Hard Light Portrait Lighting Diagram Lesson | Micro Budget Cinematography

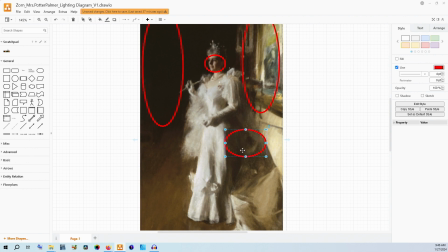4:02 Now, in the same way, on that same side, her dress right here is very dark and very much in shadow. This line right here, that's kind of a pleat of the fabric itself, is the demarcation between the light from the front and the shadow on the back.
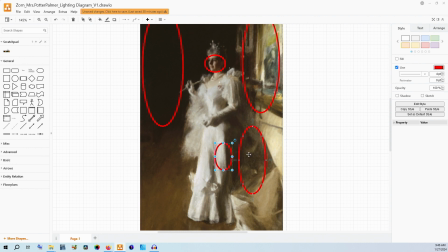4:21 Now, the lightness of the dress having some of this bounce kind of look gives me the indication that there is some sort of wall back here. But like I said, since it's all kind of abstracted and we're not quite sure where the objects are falling in the space,
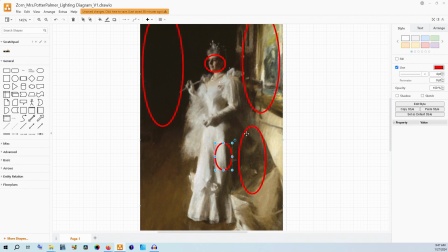4:38 we can play with that a little bit, and we can use that to lighten or darken the shadow to our taste.
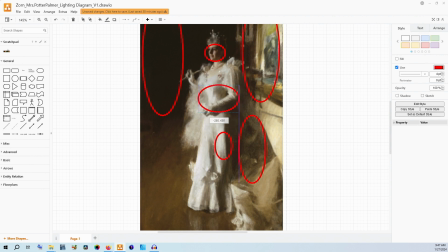4:45 And very clearly, the actual light itself is coming left to right in the frame. It's not exactly straight on to her face, because otherwise we wouldn't have that level of shadow on her nose and her dress.
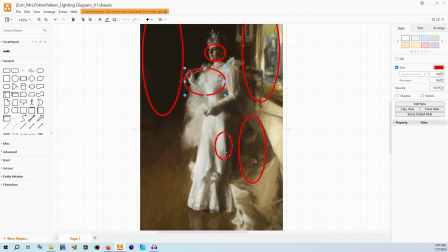5:00 It is coming from her right side, kind of this direction, cutting across and being blocked by the pleat of this dress. So we want to make sure that when we set up our light, that line of demarcation between the light and the shadow is being used.
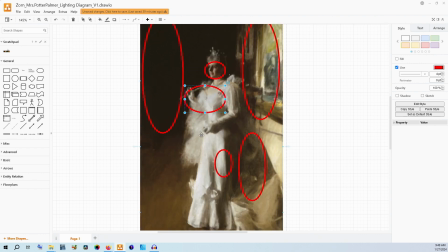5:16 The tone of her dress itself, in terms of its whiteness, is quite bright. It's not overexposed though, but it is very bright,
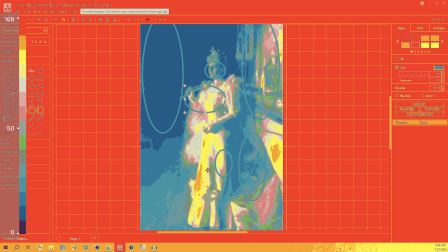5:26 and it kind of draws imagery of being angelic almost in terms of the level of brightness.
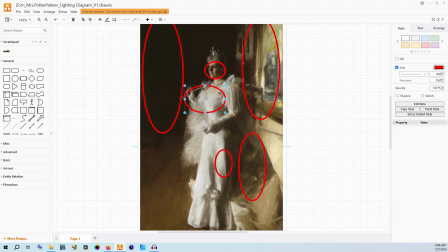5:32 And I would say that just in terms of costuming, style, design, all these kinds of things, the edge of her shawl right here also helps conjure that image of being angelic in its own right. Now, I don't know much about Miss Palmer, but she was,
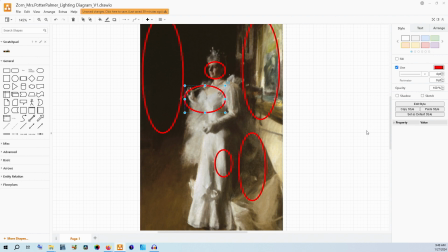5:49 from my little bit of research, both very wealthy and also considered a philanthropist. Her husband helped rebuild Chicago after the Great Fire. I'm not sure if any of that would qualify her to be particularly angelic,
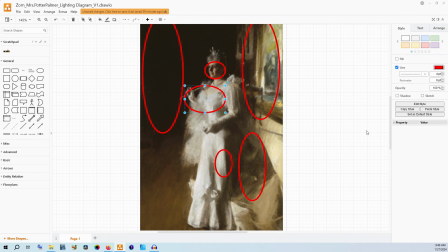6:02 but I do think that it's interesting that you can see those types of things coming out in this painting and the style that Zorn is using. Now, that could also be in contrast. It could be how she sees herself.
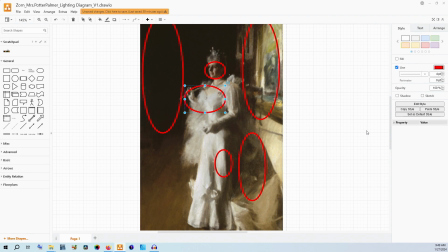6:16 There's very different ways that we can read this, but I think it's interesting, and I think it's something that we want to reflect in terms of how we design the light.
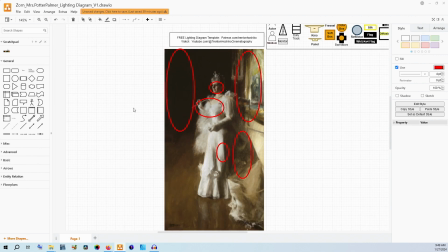6:23 So with that, let's get started actually doing the light. Now, this is relatively simple.
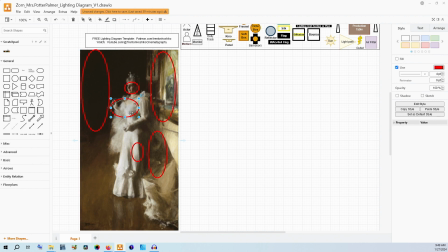6:30 We have one really strong light, basically, coming from left to right. But let's not get ahead of ourselves. I'm going to first set up a room. For the sake of some fun, I'm going to kind of go halfway between the ideas that I have for what this is back here.
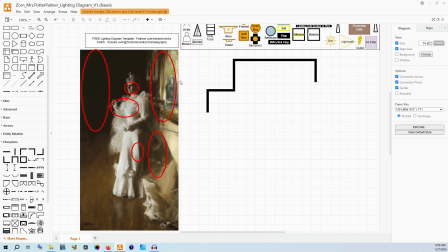6:46 I'm going to say that this isn't a wall that's directly behind her, but it is a little further back, enough to create a little bit more depth, and we can have some light back there, while also not being a fully extended space. So I'm kind of cheating in terms of how we are actually defining this,
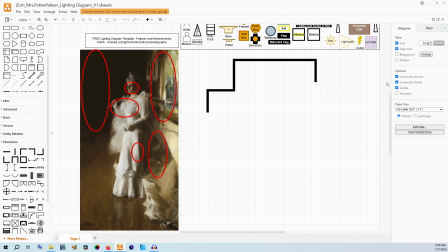7:05 but I don't think it really matters for how we're going to get the look of this image in terms of that really strong,
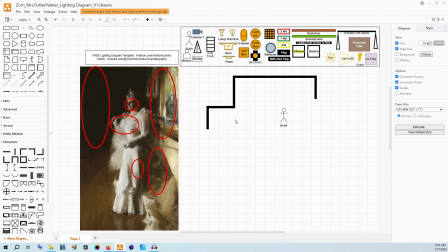7:12 hard light. And we're going to place her right about there. That way we can kind of have this dark edge back to her side, and also at the same time have some of this detail back here as if it was around a little bit of a corner. And our camera is coming at a like 45-degree angle to her.
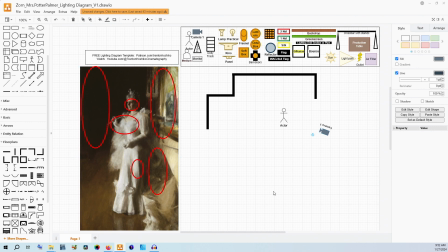7:31 It might be just a little more shallow to get a little bit more of her front, but somewhere along those lines. Now, I would say that this is more on the wide to normal side of things, not excessively wide, but a wide to normal side of the lens,
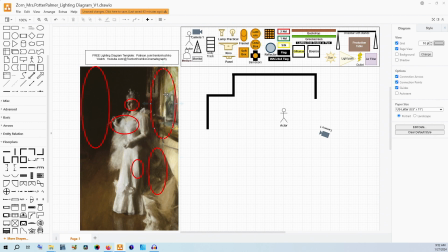7:49 because there isn't that much compression between these background spaces. And I think that's part of the abstraction that's happening, but also we aren't getting a huge amount of distortion on her, either in terms of flattening her out or having more of like a bulbous center to the image.
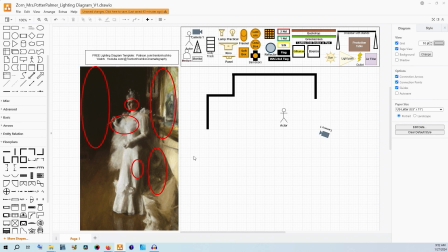8:08 Now, once again, as always with these are paintings that are done with at least mostly human eye. You can have camera lucida or camera obscura type things also, but in this case, I'm going with a mostly human view, maybe a normal lens at around 50 millimeters.
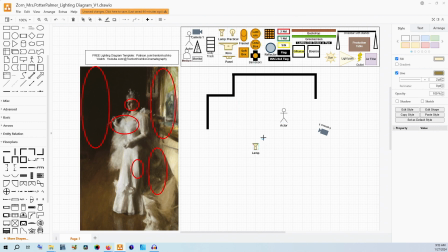8:24 And so I think that what the best way to get this would be is to use a really hard light source. Now, like we said, we want to have this source be coming from the left side of the frame, but her right side,
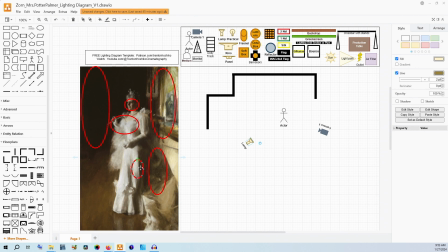8:40 like very clearly her right side, so that we get this hard line down the side of her dress. Now, what's interesting is just in terms of composition, this hard line is actually almost centered, and it is very interesting to me to have something that is so clearly a line in that vertical center.
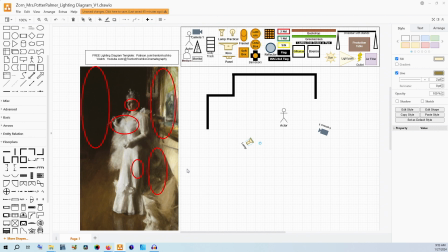8:57 That's something that can be considered more difficult to do and have it look natural still in terms of composition, and I think Zorn does it very well here. She herself is centered in the frame.
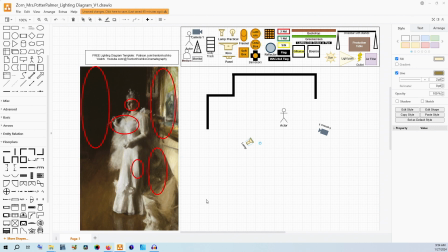9:09 This is very much a classic cross or T pose in terms of actually framing a portrait. Now, when we're talking hard light here, the simplest and cheapest way would be to use a Bowens mount compatible lamp that has a hood,
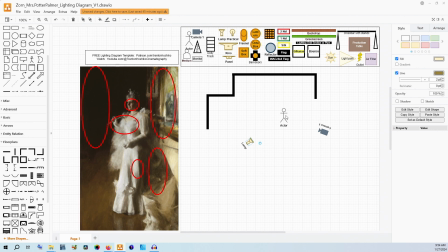9:27 just a simple reflector hood that will get you hard light that's coming across, and that will make it harder than just, an open face light. It'll make it harder than just an LED panel, and it'll certainly make it harder than something that is diffused.
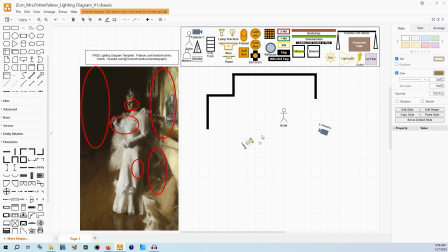9:42 But the hood in particular comes with lots of different types of lights and is a cheap, effective way to get hard light. Now, you will run into problems with multiple shadows, but for an image like this, because it's more abstract,
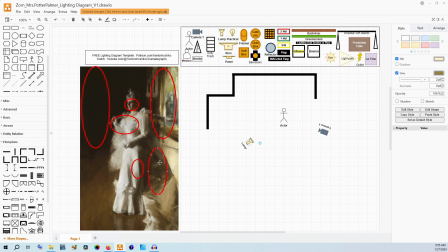9:56 because there are so many different folds and pleats, I don't know how much that would affect the quality of your image for this kind of style. It might actually work just fine or even well. You can also use slight diffusion with Bowen's hoods, and that helps cut down on the multi-shadow effect.
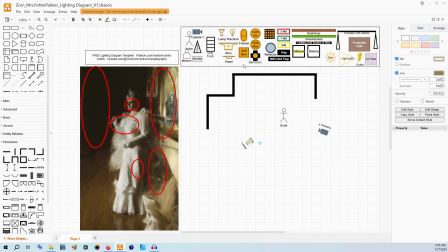10:13 But if you want to make sure that you have this really nice hard light coming across, you're going to want to be able to use a Fresnel so that you can really dial in that shadow's hardness with the spot and flood features.
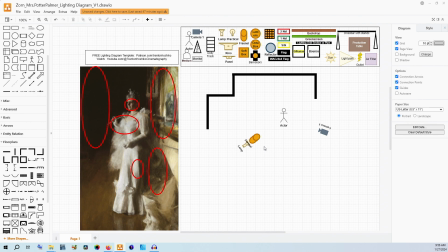10:28 We know we want hard light, but being able to control that, just having a little bit more minute detail in terms of how those edges are being presented, because you can change how that lens is affecting the light,
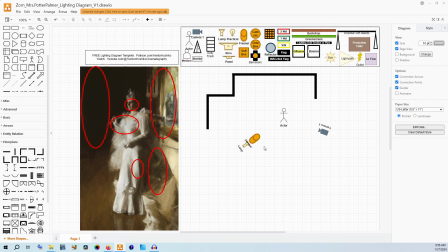10:43 is useful, and it helps focus that light so that the light that's on the subject is a bit brighter, and I think that that serves this look overall. It's almost like she is caught in the spotlight. And in terms of being a publicly known person, being caught in the spotlight is thematically appropriate for this type of portrait.
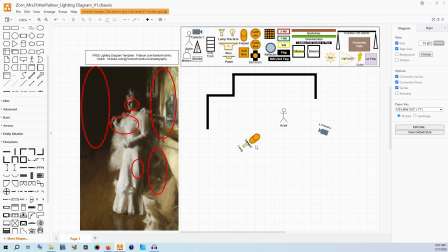11:03 So we're going to have a Fresnel on here, and we're going to be able to adjust that spot to flood to control how this shadow is looking on her nose, and also how the shadow is being defined by the pleat of the dress. Now, one thing to note is that it is crossing over onto the other side of her face.
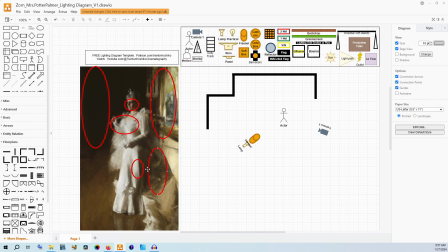11:22 We are distinctly getting light, and it's not just that little tiny Rembrandt triangle. It is coming all the way across. So while it is at an angle, you might have to play around with it just a little bit, and especially with how the actor or actress is positioned,
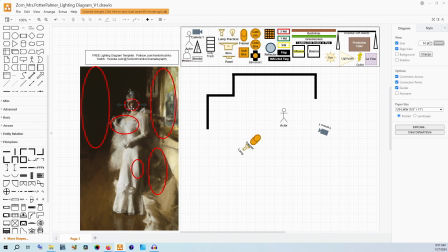11:37 but you want it to make it onto both sides and have that shadow be much more on the cheek rather than on the front of the face. We want the full face exposed, we want the full front of her body exposed, but we don't want the side to be getting all that much.
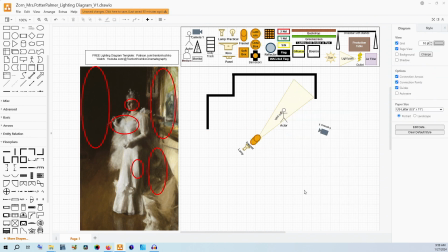11:53 So to show that, let's get a light path. And so we can see how that would work. If this was a three-dimensional face, it would be hitting her on her right side and just a little bit on the left side. The nose from this angle would be created into that shadow there.